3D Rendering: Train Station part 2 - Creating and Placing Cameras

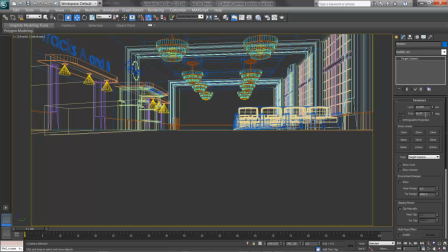[4:11]
If you notice, this lens at 15 has a field of view of 65, and the reason for that is the type of shot we've chosen.
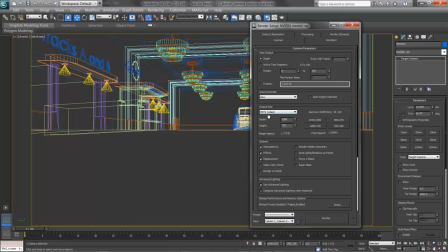[4:18]
We had set up our output for an HD TV, and the aperture is 20. If you're used to working in 35mm, for example, this aperture width will come up, and we need to adjust it here in the custom settings.
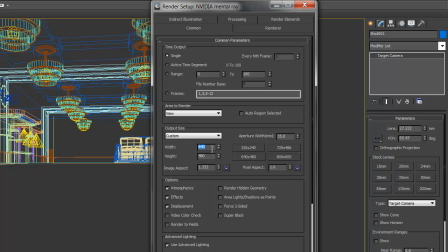[4:31]
Once I return this back to 35 or 36, and here's my resolution at 1280 by 720,
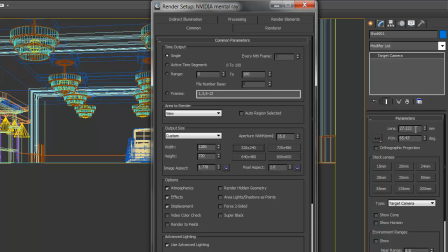[4:39]
we'll see that a nearly 28mm lens produces a 65-degree field of view correctly. So it depends on what we're shooting with. Even if you're not dealing in film, this aperture width still applies.
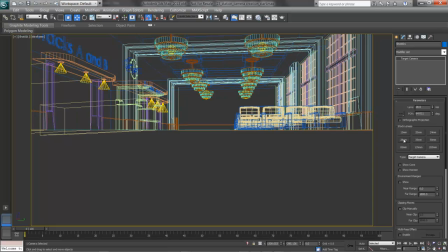[4:53]
Now what I'll do is with this camera, choose 28 in my stock lenses on the right, and there's my correct field of view. I'll pan up, clicking the mouse wheel in and holding Shift to constrain direction.
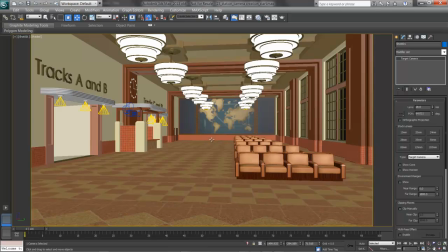[5:06]
I'll press F3 for a shaded view, and there's my camera in the scene. It's ready to animate. To make another camera, simply go into whatever view you'd like and create a new one. I'll make one more here.
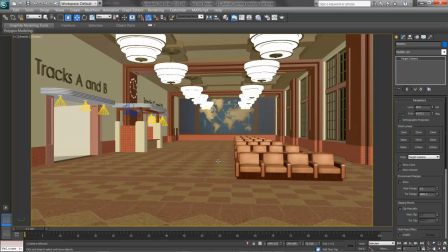[5:20]
We'll treat shot 1 as the establishing shot, showing us the scale of the space, and I'll do a free camera near one of the chairs that will pan up.
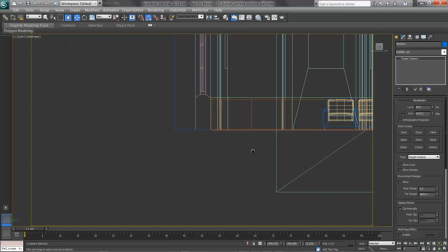[5:30]
I'll press L for left view, F3 for a wireframe, and make my camera.
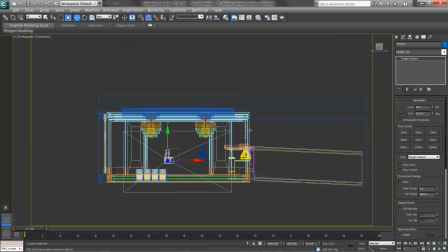[5:36]
The question, of course, is, am I in the right place? Where is a left view? And the left view is actually in the wall mural.
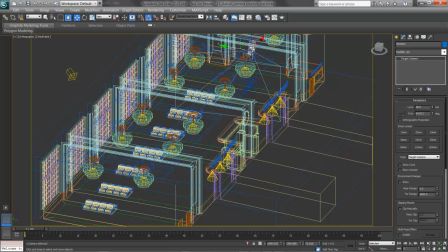[5:43]
So instead, I'll press V for view and R for right,
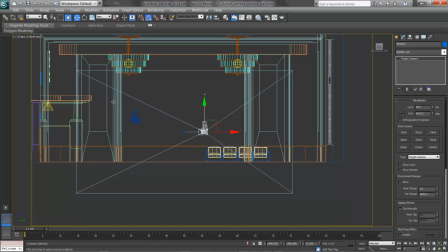[5:47]
and now this camera is going to be looking down at the wall mural and starting in the entry for continuity. I'll choose Create, Free, and click once, right-clicking to stop creating. I'll name this camera Shot 002.
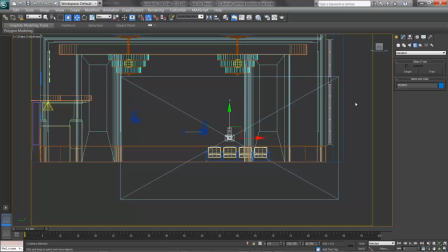[6:06]
It's perfectly fine to have multiple cameras in one scene to tell a story. Maybe there's an A and a B showing the action going on from two different places, or one camera handles the introduction and another is a detail. We have all sorts of things we can do, and you can use as many cameras as you like.
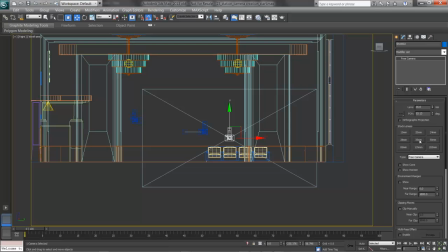[6:22]
For this, I'll use a 35mm stock lens, and the field of view goes down.
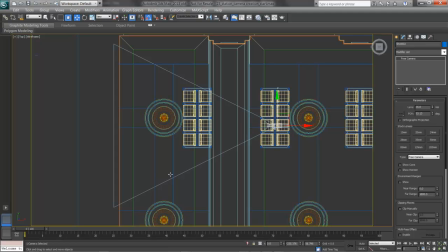[6:27]
What that means then is that this blue cone here is my field of view, and it represents how much I see in the scene.
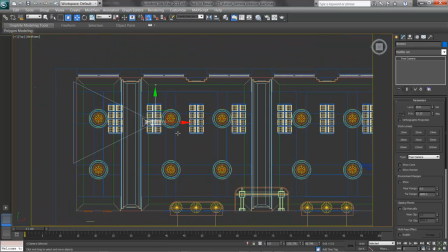[6:35]
I'll pull my camera back to show this.
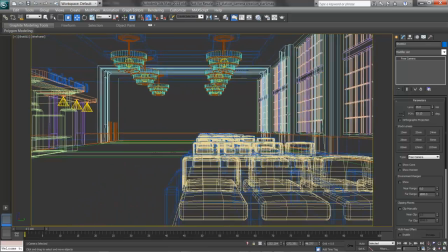[6:39]
I'll press C for camera and F3 for a shaded view.
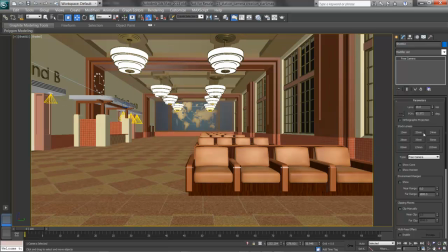[6:44]
With a small stock lens, for example a 20, which is nearly a fisheye, the scene looks very, very deep. The field of view is very, very wide, and it looks like I have a lot of length here.
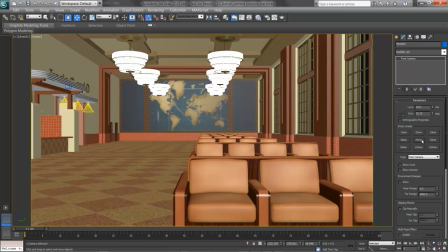[6:58]
Switching to a 35 makes the seats look like they're closer. In reality, I've narrowed down the field of view. The seat hasn't changed, the scene hasn't changed, and the camera has not gotten closer to anything.
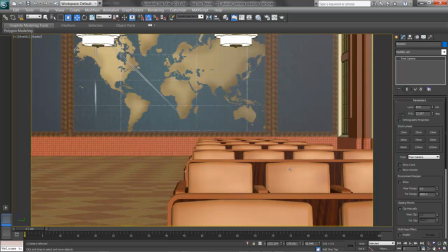[7:10]
Switching to an 85, for example, feels like we're going to run into the back wall.
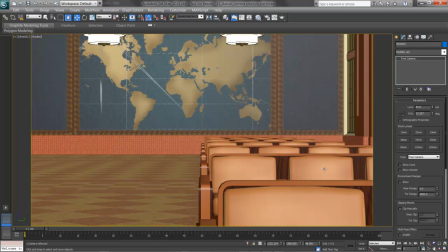[7:14]
Typically, we'll see this kind of a view on a close-up, where we need the camera to be close to somebody and to flatten out that background.
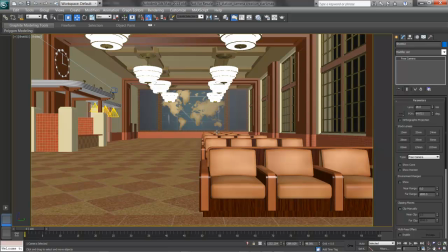[7:22]
You have a lot of flexibility in this. It really is up to you how you'd like to get these cameras in and frame your shot. Once the cameras are created, we can think about composition, and we'll do this in the next video.